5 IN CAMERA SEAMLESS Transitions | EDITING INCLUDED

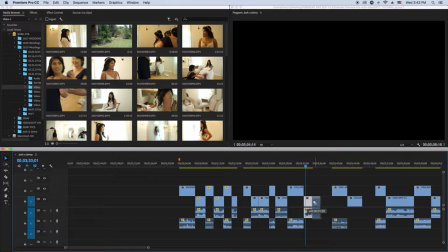[17:23]
makeup okay so then there you go so you
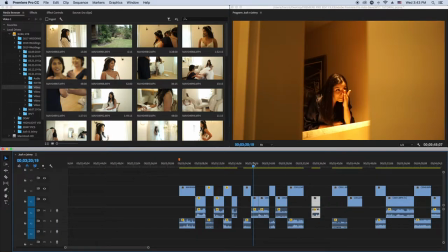[17:28]
can kind of connect scenes whereby body language so if they're doing the same thing in every clip it's a different clip but they're doing the same action let's say like she's fixing
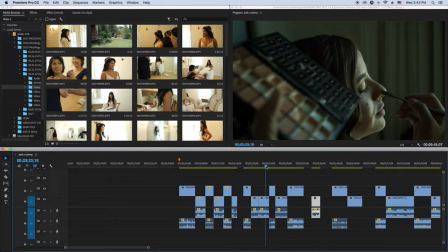[17:38]
up fixing a face and then here this lady is putting makeup on
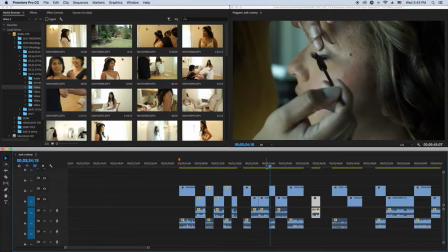[17:42]
her face and then see how makeup so it just transitions well because
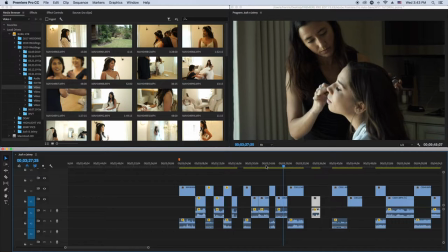[17:49]
they're doing the same thing in the clips they're all moving the the
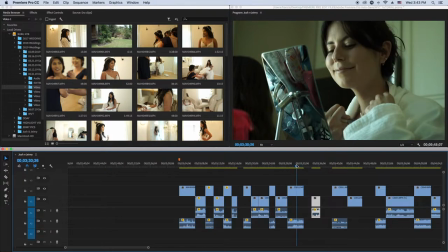[17:55]
makeup stuff whatever they call them I'm not a girl so again I don't know what some of these things
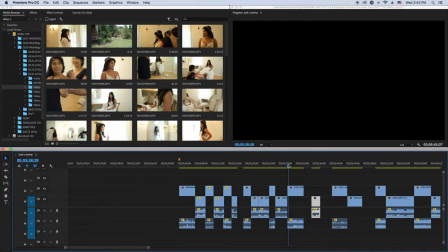[18:02]
are called so she's doing that with that in
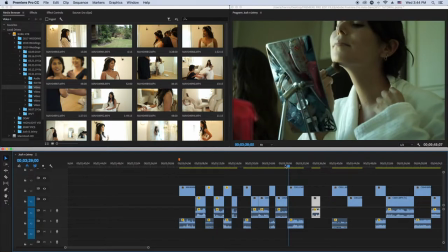[18:10]
this scene same thing so it transitions good because they're doing the
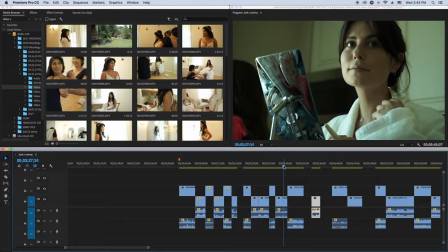[18:15]
same action so that's a body movement transition also called a body language transition
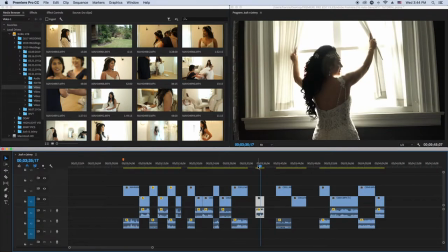[18:20]
what I that's what I call it I don't know what other people call it so like in this
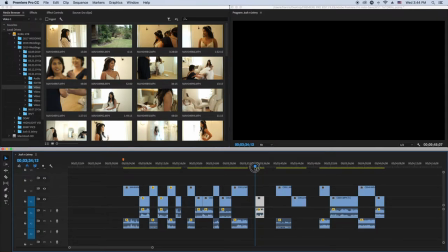[18:26]
clip see how body body language transition body movement see how she moves the curtains so that's body movement so that's a good opening right there or a good connection from another scene to a she opens the curtains
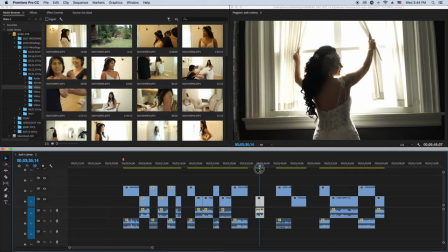[18:41]
okay so that's body movement right there that's a body movement transition
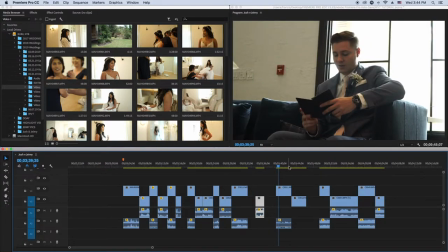[18:46]
and what we got here so here same thing so the guy is reading
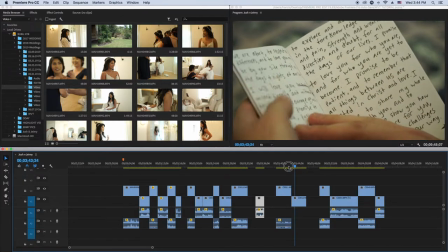[18:52]
the vowels and soon as he flips the page that's a
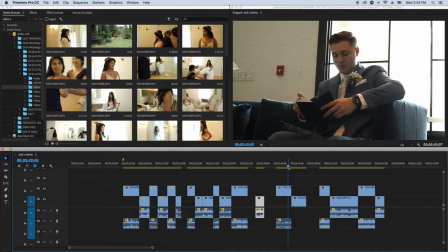[18:58]
transition it's a connection so no effects no nothing guys no plugins no dissolve no nothing just like you're connecting them using just the body language like he flips the
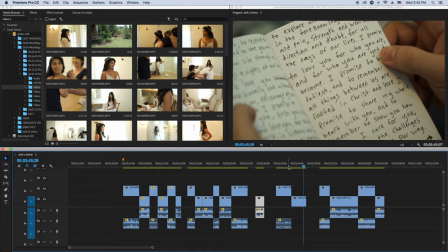[19:11]
page bow see you connected that clip to this clip okay guys so if
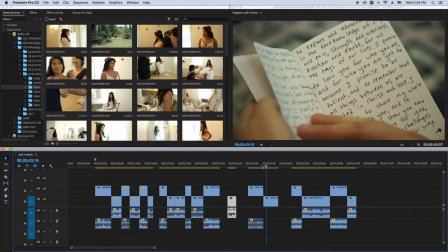[19:18]
that's just all body movement if you blink you might miss it turns page but how I connected
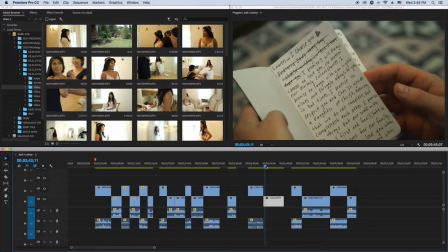[19:28]
it it wasn't even like that because this was just B-roll I
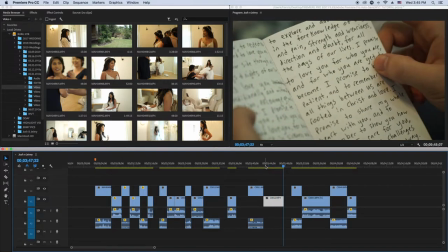[19:34]
was just telling him oh can you flip the pages can you do this because I knew I was going to connect them in
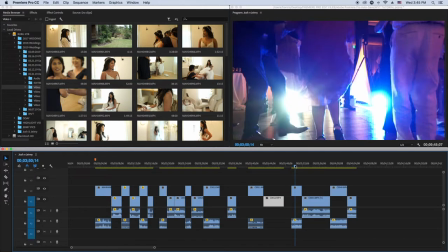[19:39]
post-production so let me see some more body movement so body movement works
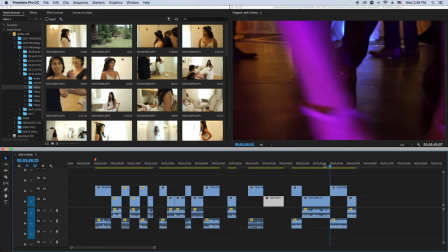[19:45]
a lot especially in dance scenes guys so when people are dancing at the wedding
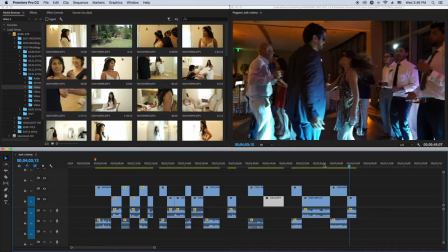[19:51]
usually mainly the reception you can do a lot of body movement transitions so see how here
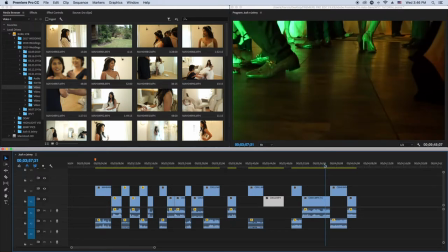[20:01]
i transitioned when it got to the guy's legs so it just looks like you know it this it's just a seamless transition here they're
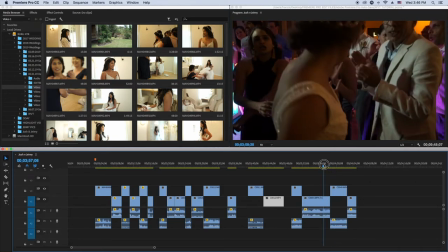[20:12]
both dancing so that's body language body movement just the body
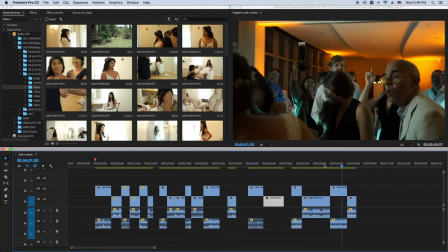[20:17]
is moving see how they're just moving they're dancing see
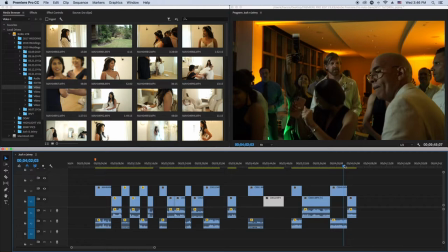[20:23]
so you got to just know where to connect these scenes and most of these transitions are usually for the
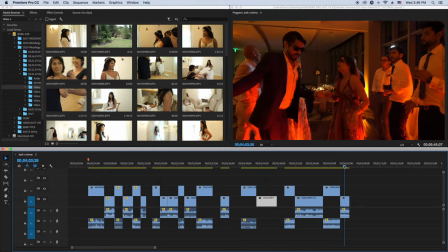[20:30]
highlight video you can do some of them for the full video but mainly for the highlight video so
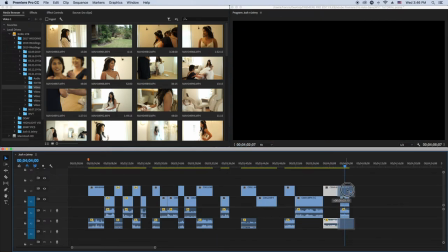[20:38]
this clip which she turns around I think would have been better right here after the leg transition I guess so let's see so